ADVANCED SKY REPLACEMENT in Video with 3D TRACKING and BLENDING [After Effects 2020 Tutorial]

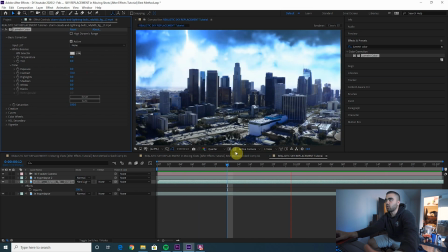That looks a little closer to what we want.
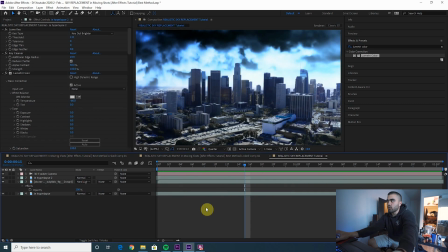Now that the original clip and the sky are matched a little more, we can go ahead and just color correct it all as a whole.
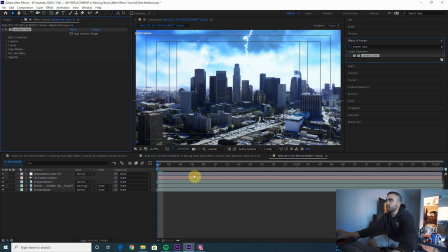Now create a new adjustment layer, add a Lumetri color layer to that, and then you can start color correcting this as one clip. So let's add some contrast, maybe bring up the shadows a teeny bit.
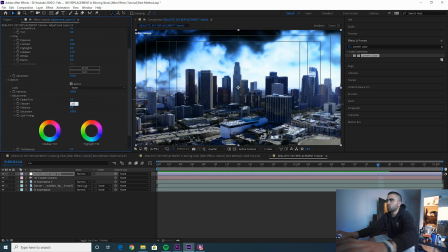Let's add some sharpness.
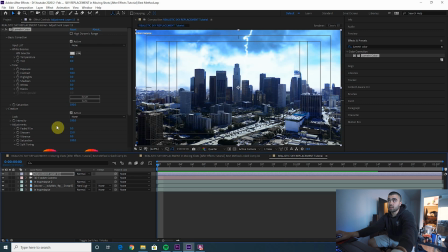Another thing I like to do to blend everything further is throw a LUT on top of everything so that all the colors are kind of like doing the same thing.
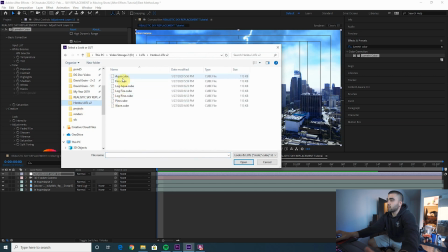So pick any LUT that you own. I'm gonna go with Aqua by Henbu.
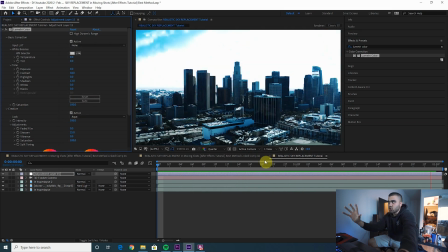That looks cool. See how that kind of shifted all the colors and made them blend together even more?
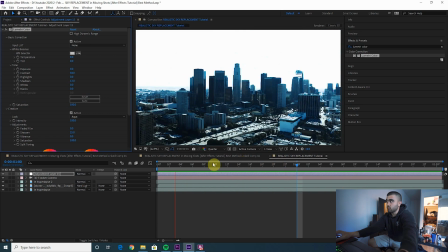I actually really like that. I did not use that on my original clip, but we're gonna go with that. So now it looks like a very violent, stormy day. The sky is 3D track, so it moves with the clip.
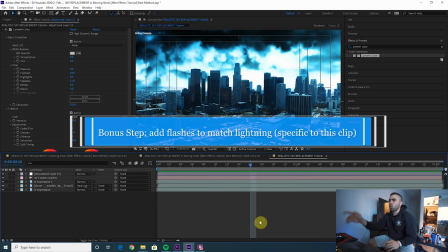The colors are matched. This is starting to look really good. Now, considering this is a storm and the sky is lighting up like this, but the actual clip underneath is not,
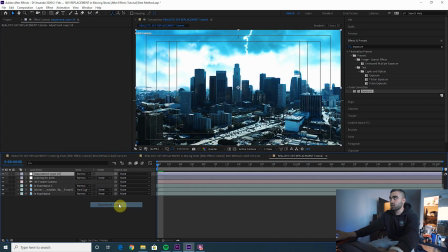so what I would do is add a new adjustment layer, add an exposure effect to it, and then keyframe the exposure to flash with the lightning in the background clip.
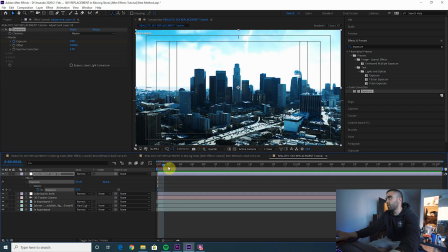Start your keyframing by pressing this watch, and then just add flashes on your own.
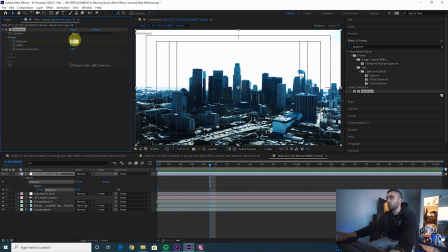So here, the sky is fully lit up, so the clip underneath should be pretty lit up as well.
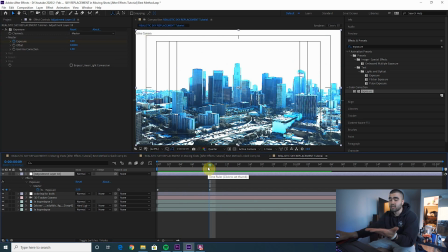And then you just wanna go through and keyframe this exposure to match the lightning in the sky.
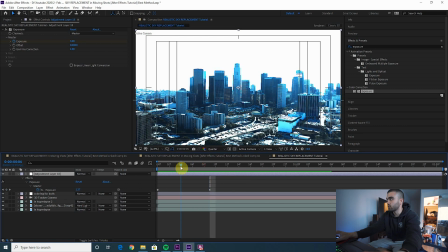So I'm gonna do that real quick and then show you the final result.
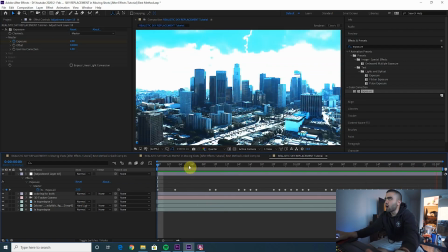Oh, soul, twin blickers, let a nigga, yeah, yeah.
Then go back and watch it. This, I think the light's a little too intense here.
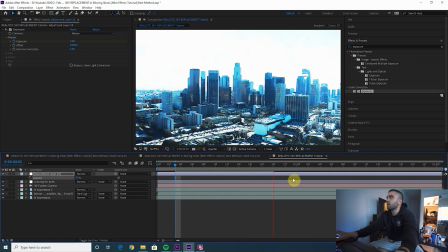Maybe I can drop the opacity a bit. There we go. Now the entire clip is flashing along with the sky.
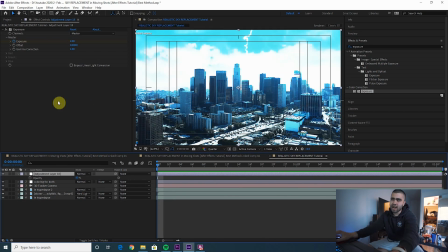I actually don't want this exposure effect to affect the sky, so let's move this exposure effect. Take all your keyframes by selecting that exposure effect and then adding it to the hyperlapse layers.
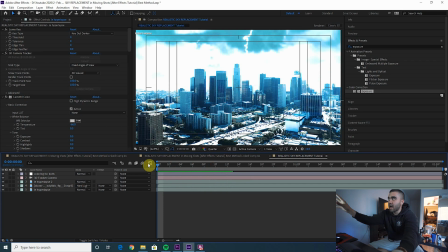Just copy and paste. That way the sky isn't getting even more bright than it already was.
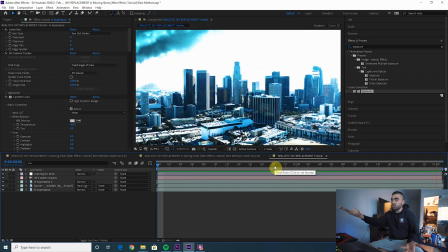Yeah. I like that. There's your sky replacement and everything's a lot smoother and blended.
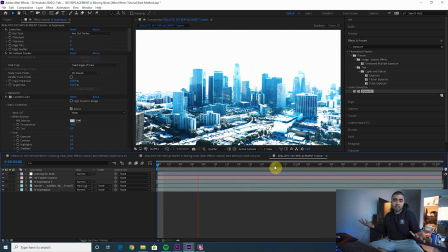Last thing I would do is add some sound effects to bring it to life, and that is it.
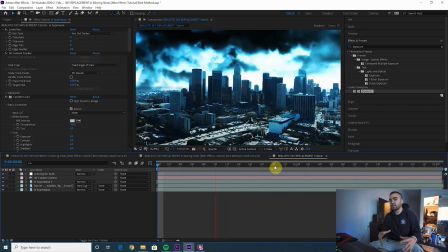That is my sky replacement method, and it's a little more advanced than the typical just key out the sky and then add something underneath it.
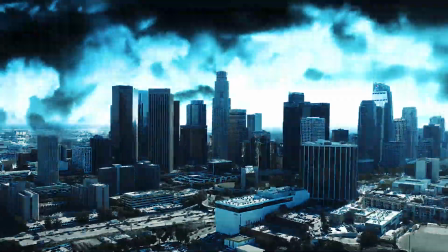Doing these extra steps really adds to the realism of it and just makes everything blend so much smoother. Anyhow, that is it for the video. Make sure to check out my Year 2019 video. I'll link it in the description. I'll add a card to the screen right here, or let me know if there are any visual effects in there that you want me to make a tutorial for. Leave that in the comments below or hit me up on Instagram. Again, it's @DrewKocak. And yeah, subscribe to the channel. And that's it for this video. Thanks for watching, guys, and I will see you guys in the next video.
Trying to get back to the bus.
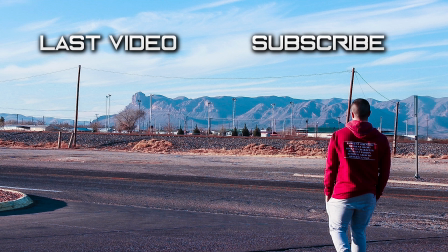If I do not make a few million and shit it, I might just go back to the hustle. I got me some product and I ain't gonna hide it. I might just start trapping in public.